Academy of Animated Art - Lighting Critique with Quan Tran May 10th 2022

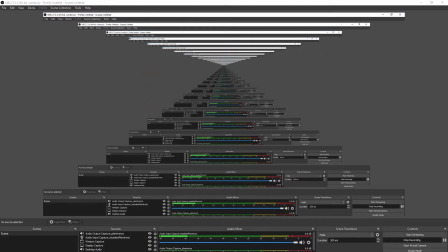Hello, hello, hello, hello. All right, hope you can all hear me.
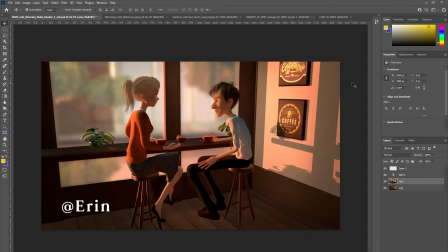Um, Welcome back. Next up, we have Erin, who has submitted an update to her image.
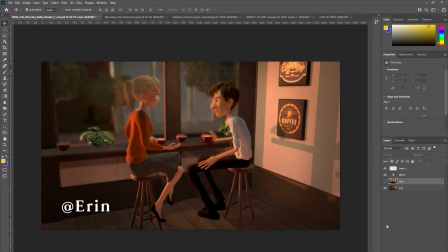Um, and so I assume this was the original, and this is the new one.
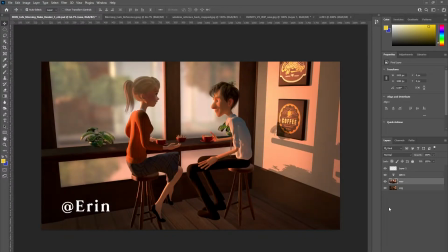And I can see that you've added a sunlight as the key, and that's given the characters, the figures, a lot more definition um, and shape in their faces and their figures.
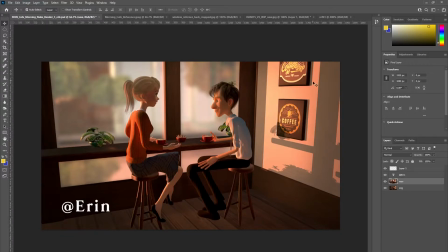And let's see, we have the interior lit up. And your comment was that you were struggling with getting contact shadows going,
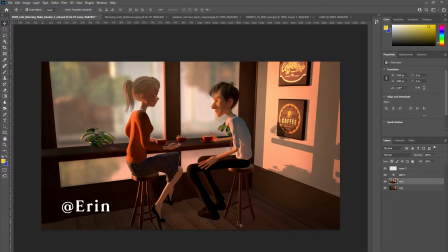uh, foot contacts, and the contact of the stool legs onto the floor. I would recommend an ambient occlusion pass, or at Blue Sky we used, I think we used the term sucker pass. Was that right, Jasmine? Anyway, um,
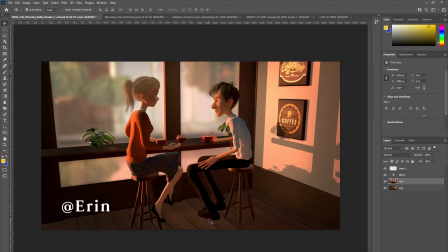try an ambient occlusion pass, and what it'll do is it'll give you some nice. Let's see, we can do a burn. That's a blur. Sorry, where is that? Burn tool.
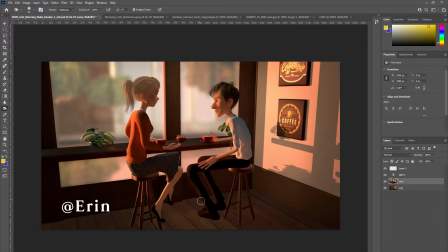Okay. So it'll give you some nice contact shadows around where the foot is and the stool. The other thing you could do, um, I think, would be just as effective,
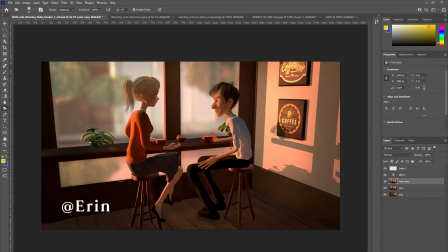um, is if you flag off the light. You see that the light's kind of coming from um, here,
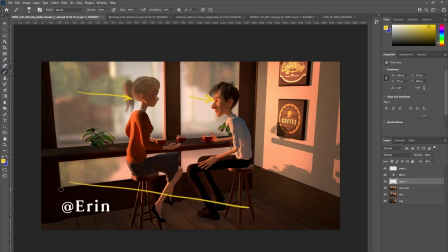and it's going through, this window frame. It's passing through, and then it's probably, I'm guessing there's global illumination or secondary light bounces coming off the wall,
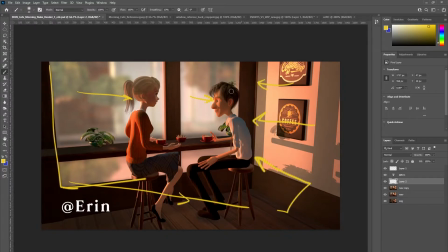and it's hitting the guy and her, and also here. Um, what you could do is flag off the light. So use a piece of geometry
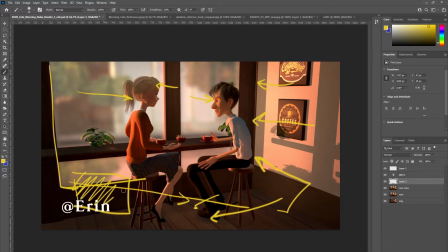that's solid and black, and try and shape and influence where the light gets to go once it hits the inside of the room. By flagging, this is what I mean.
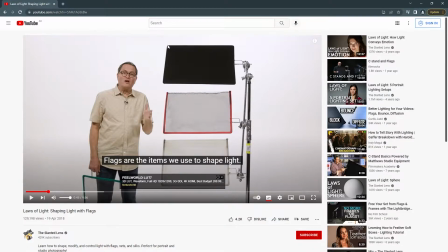So um, it's basically just like a black shape that you put in the space.
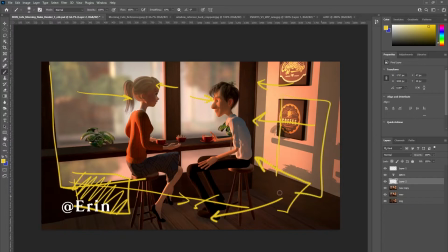And what it'll do is it'll block off um, secondary bounces of light, or direct light, obviously, if you wanted to, if you wanted to put like something here,
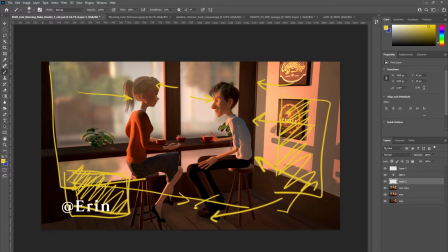and depending on how solid it is, it'll basically just darken this area down here. And in doing so, it might actually give that contact shadow a little bit of room to breathe, and you can actually read it.
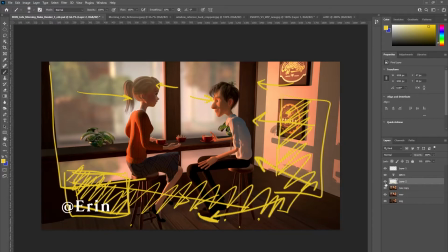Um, but try both.